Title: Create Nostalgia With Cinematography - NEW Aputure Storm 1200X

All right guys, listen. I'm taking a lot of inspiration as well from this tea right here, and it's not just any ordinary tea.
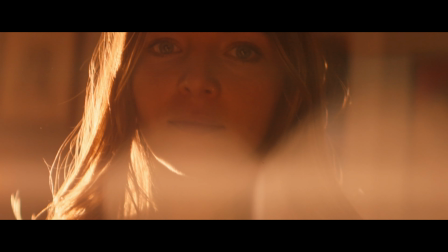[4:19]
Listen up here. This is my girlfriend's company. It's called Live for Earth. Her name is Liv. This is Pleasure Potion. It does what you think it does. It's an aphrodisiac. It's great for creativity and all of the other things, and she's got other herbal products as well.
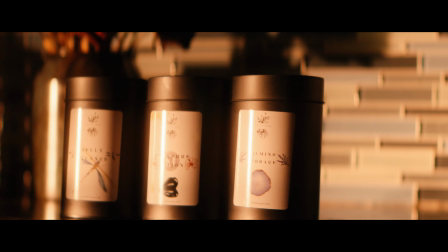[4:31]
But I want to say they're 100% organic, all organic herbs. They're super delicious. You know, if you're anxious, go for some calming embrace. If you've got a bad little tummy, go for some of this little belly balance here. so she's got a bunch of products here i'm gonna leave a link down below if you want to support her or me on this channel i would love you forever because we're making tea and it's super fun
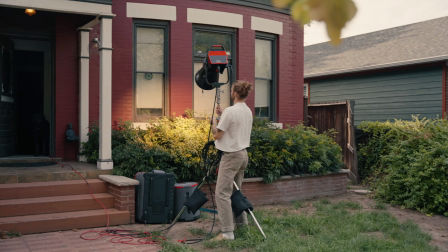[4:51]
and you know that's all so all
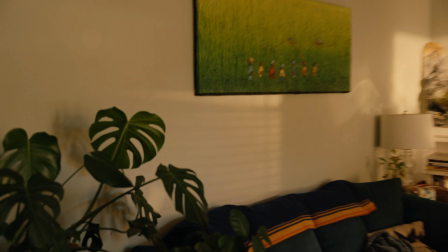[4:59]
right i'm gonna open the blinds up a little bit oh there we go oh yeah
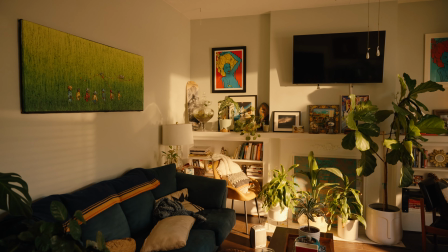[5:05]
oh that's so freaking cool and fun so this room it looks so nice
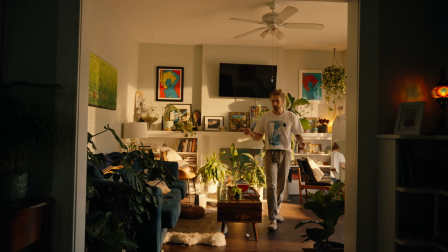[5:10]
there's sun it's warm it's that feeling that we want we're gonna haze it up in a second but since I'm gonna frame up this
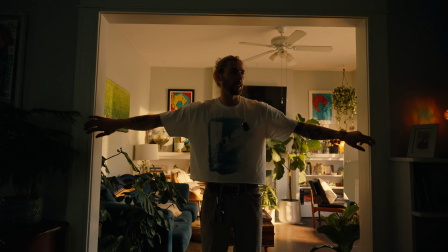[5:16]
wall right here this just doesn't match continuity so I know I said I wasn't gonna run two lights but
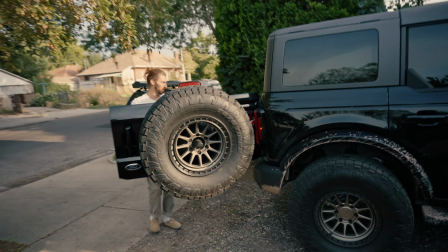[5:21]
I'm gonna run two lights alrighty alright
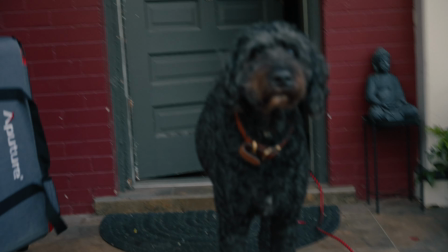[5:28]
so one more warm light but goal for this is just to match up the
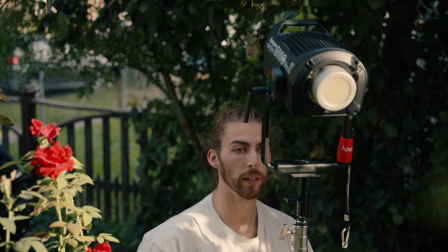[5:36]
color temperature of the 1200 X with exactly that warmth I think it's like 3000 Kelvin.
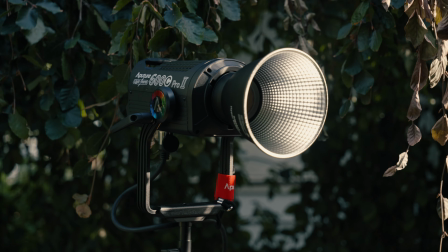[5:45]
That should do the trick right there. This is today's client.
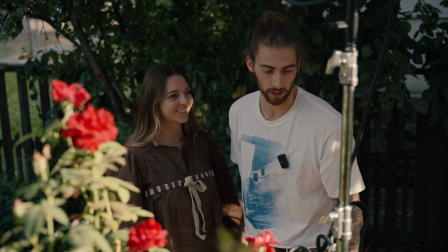[5:50]
I've never been the client. She's the client. She's been working me all week long on her shoots for her products, which are Liv for Earth herbal products.
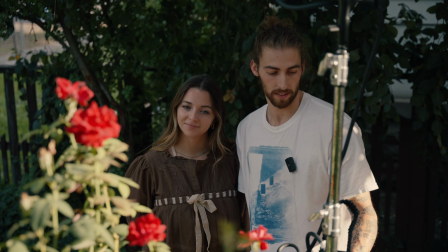[5:59]
I'm butchering that, but this is Liv. Get to know her. She's super cool.
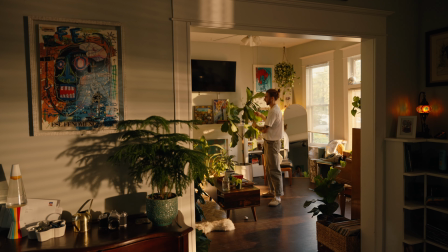[6:04]
I might get like shadowy things with you of like you pouring the tea, your hands holding the tea.
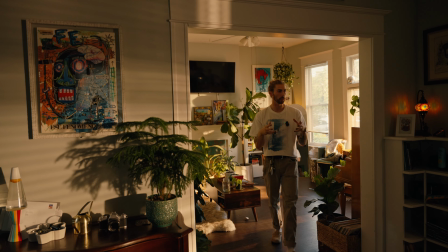[6:10]
Like you're not in it at all. It's just you're the shadows. So to add to this like nostalgia, throwback, dream-like feeling, we're not just doing that with lighting, we're going to do it with our camera movements and camera as well. So camera-wise, I'm going to set this to 60 frames.
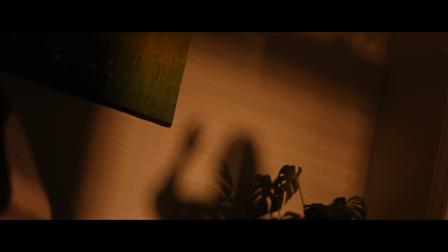[6:23]
So I want to slow this down, I want this to be slow motion, so everything is just almost like a slow memory that's just documented in time, and something that we're all looking back on,
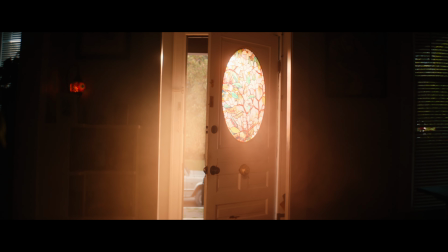[6:31]
thinking back on, reminiscing on. And I'm going to go for like a little handheld sway as far as my camera movements go.
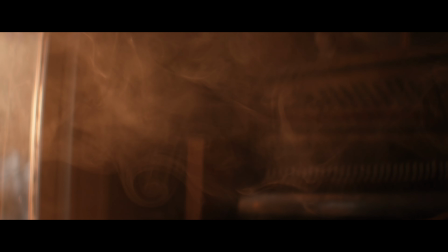[6:36]
By having it this handheld sway, it's kind of from the perspective of like a human POV instead of just on a camera or very intentional like a robotic move.
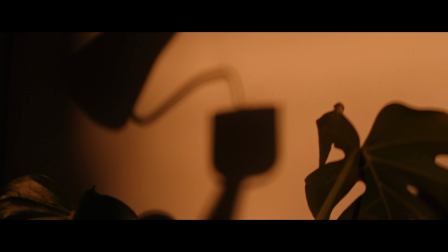[6:45]
With being handheld it's just gonna feel like I'm reminiscing on the moment. And then focus wise I'm even gonna play around with it as well. I'm gonna fall in and out of focus.
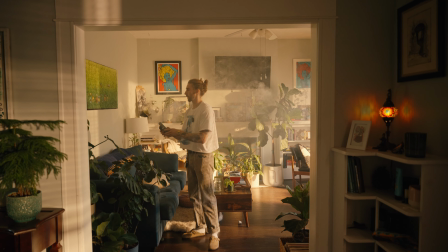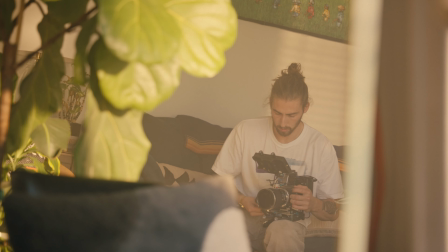[6:59]
Cinematography the goal is to tell the story. We want to give this feeling to the viewer and make them watch it and not only just see it but feel it in their bones.
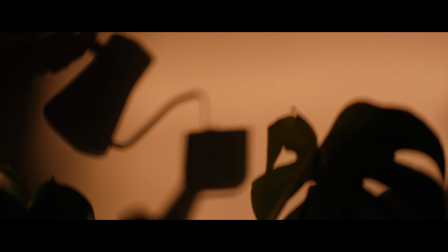[7:09]
I want to focus a lot on the shadows because those I think tell a lot more of the storage so really focusing in on the fine details. One benefit of having bright lights as opposed to like smaller fixtures is that they throw further so I've got this light way outside and we kind of moved into the kitchen because the light looks nice into the kitchen so we're throwing it through the whole house and naturally like a a weaker light or a smaller fixture wouldn't throw as far through an entire house.